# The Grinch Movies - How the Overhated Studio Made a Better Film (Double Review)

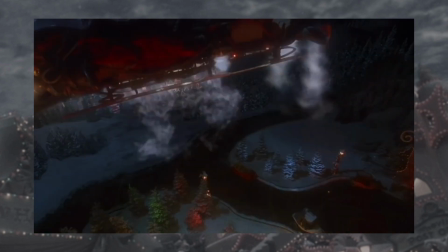The reason this movie seems to be liked is for the comedy, and while Summer isn't my comedy,
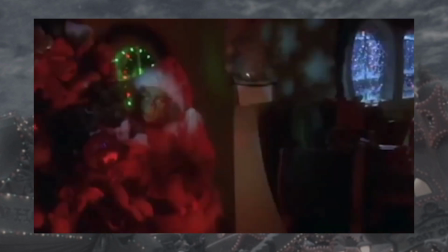I personally dislike Jim Carrey in most of his roles, and personally have not found this version of the Grinch,
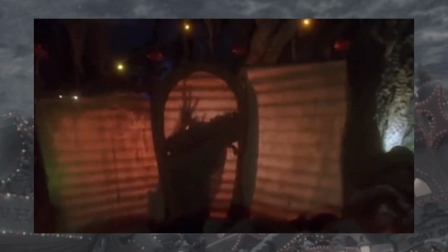and the whole style of edgy humour. However, I do see how there is an appeal of this, and I will admit there is an occasionally funny moment.
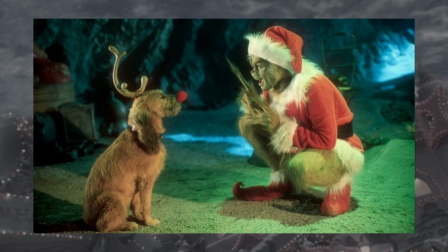Max's reindeer auntie is falling off, and the Grinch of Annie I see how it is similarly rejecting Christmas traditions is funny, but the whole thing near the end of the Grinch says sorry was kind of funny.
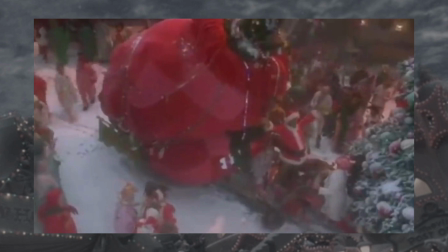The commentary about commercialism is expanded upon, which I do like in theory, but it makes people feel too product focused.
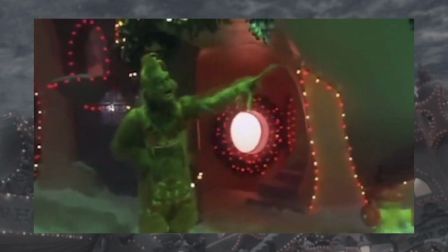There were some moments I found funny, but it was a comment mentioning society is funny, not because the jokes were actually good.
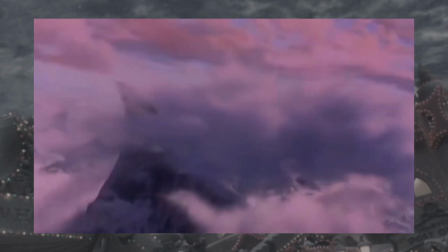I doubt this part of the video was enjoyable to see if you've done to like this movie. But in my opinion, I really didn't enjoy this.
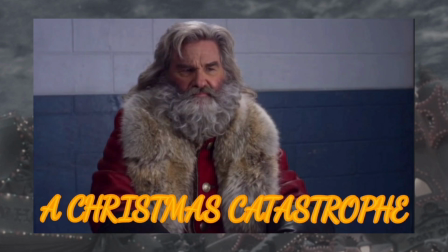I'm surprised to say, but yes, I reviewed The Christmas Chronicles, and it's not even the worst Christmas movie I've viewed anymore.
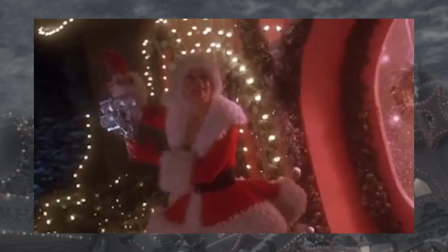Well, The Christmas Chronicles is probably the objectively worst movie. The title will probably watch that multiple times and have to watch this again.
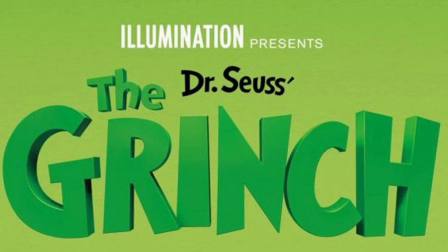Ok, another viewing eye of action, on to the Rehumination film. The Grinch released in 2018 at the peak of Rehumination hatred.
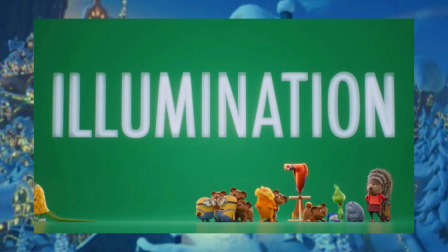It wasn't as big before or after 2017-2019. This movie was criticized for missing the point of the story and being boring, which is kinda true.
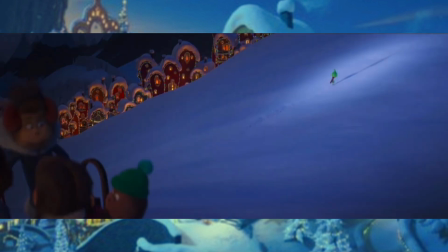However, I think this movie is decent and had its own merit. animation is probably illumination's best.
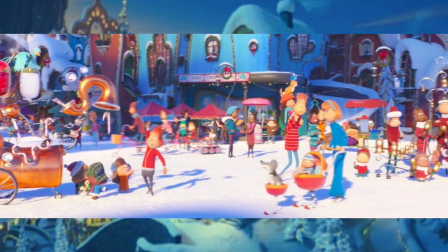So far at least, for increasing the lighting to make everything bright, the colouring work could distill a contrast to making the night sky dark in the Grinch's year.
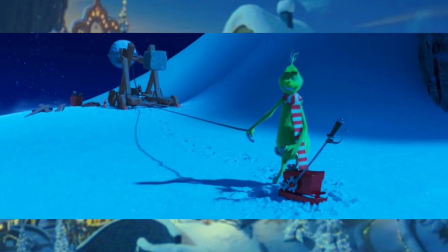That occasion being empty is better presented by the wide aspect ratio. Still on Christmas is also animated beautifully.
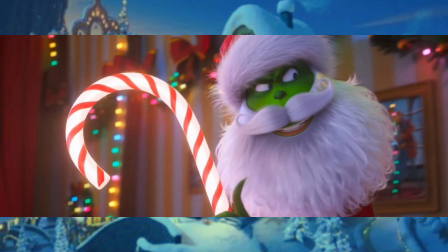As for the movie, the piece is here, I'll explain why. It has the first act involved the Grinch going to town and being cornered by carriers, which is funny but yas young.
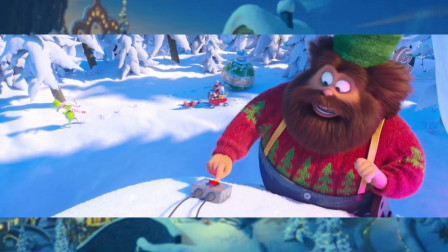It gets the awful idea during Act 2 and the movie is about how the Grinch plans to steal Christmas. This is a decent idea of adapting a short book while still making it about stealing Christmas, but it is still dragged out.
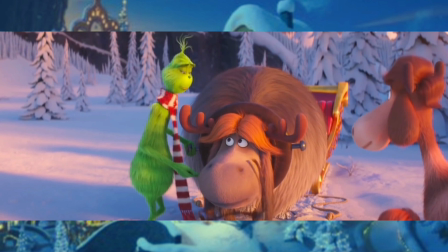The Grinch finds a reindeer named Fred, who yeaves for his family. It's not a bad excuse and a yet could get brought back at the end, but it could be cut out.
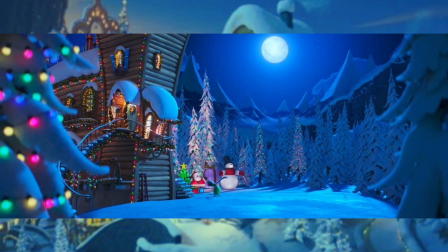The middle is very slow by the Grinch stealing a CA and practicing resisting cookies. There's some mention of this yetter, but it just stretches out the story.
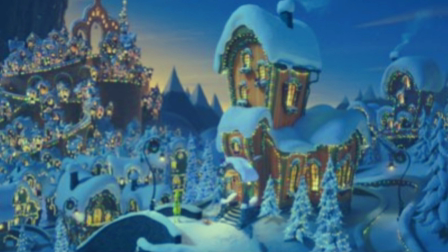This is seriously Armin yet for dragging out, and yet using this meme as comparison between the studios.
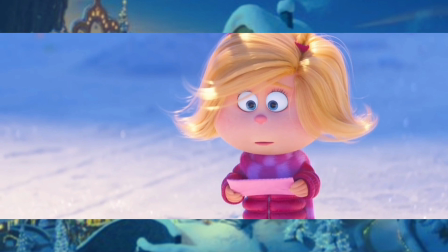The source to a side part of Cindy Yoohoo, but here she is the actual character and not just someone to preach the message.
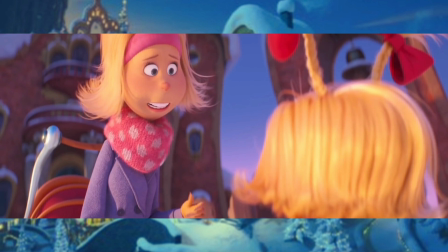She wants to help her overworked mother, so plans to trap Santa to speak to him. And yet because she has a good motivation, but is not actually pure.
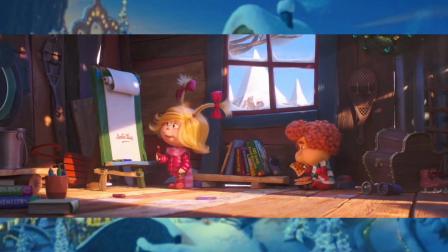Both plots being about planning to do something is thematically tied, although the parts with Cindy are weaker.
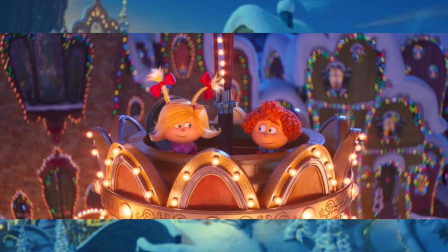It feels like most of the plan could be cut and happen off screen, we didn't need multiple friend characters.
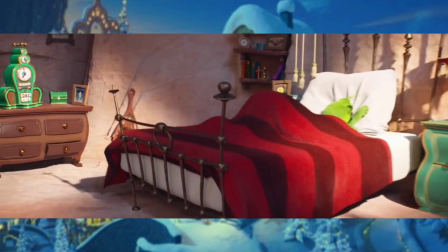I think the main aspect of this movie change is the Grinch himself, he mainly pretends to hate Christmas and it's socially awkward.
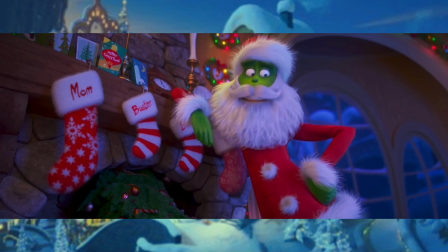I like this choice to differentiate the story, the movie should stick with the decision and get rid of the past with all versions.
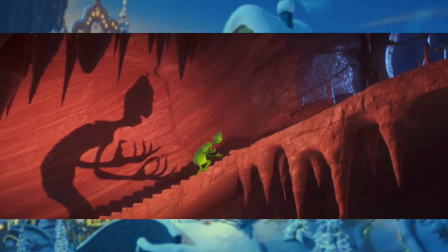For him is the song, the cover is fine but it doesn't work in inclusion. It was originally played when the Grinch was being yearful, here it's just when Max is making him coffee.
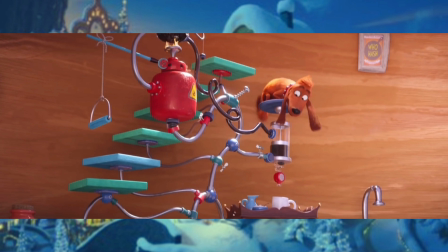Give it stone to P.I. Cody has a cactus that decides to appear on with the fur looking soft.
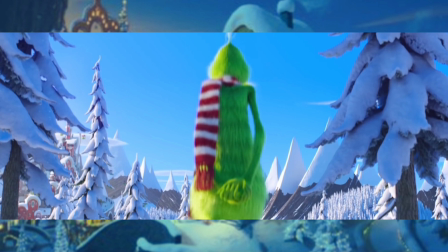Kinda makes you want to buy merchandise. As far as that, I don't think the scenes who are in town fit the change to this character.
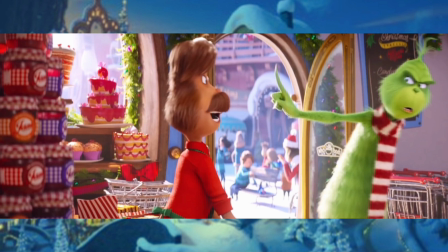Not anything is adjusted but what makes it work is exploring the Grinch's trauma of the holiday.
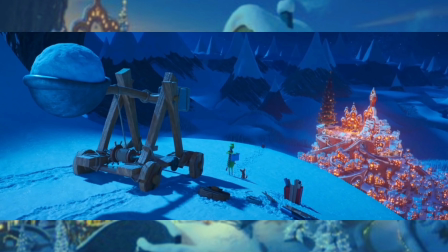There's one scene where the Grinch accidentally shoots himself into Whoville and gets vision of the past.
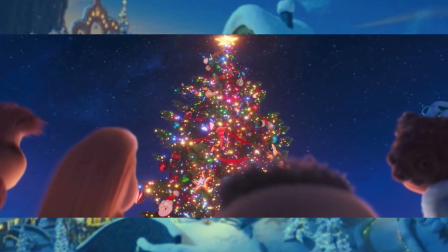The Who's being too busy to notice him as an orphan keeps the story working. Them being genuinely oblivious is better than focusing on single people's actions.
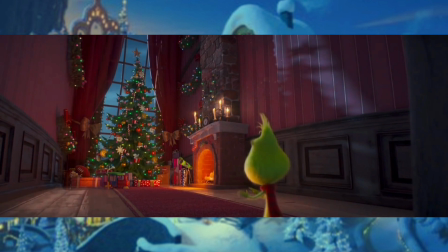I know it's against the original story to give the Grinch a backstory, but I don't care if it seems like this. The camera becomes shaky and beary as it cuts through time to assemble a panic attack.
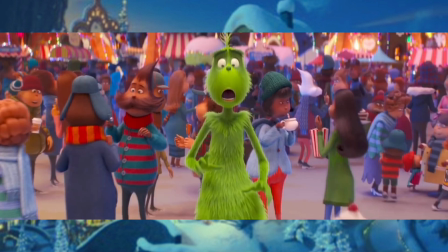The illness of the young Grinch that greatly presented was stuff like the Christmas tree stands to disappear. Still, Christmas is done with a coping mechanism and I don't think it's a problem that the Grinch is very mean.
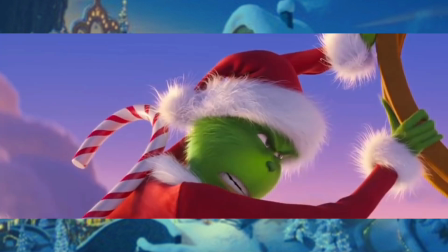I think it made sense for the Grinch to be nice to Max and Fred. Makes the Grinch understandable while pulling the who's down.
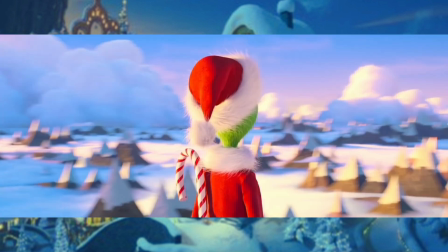I like how this handles the Grinch realisation and him coming back.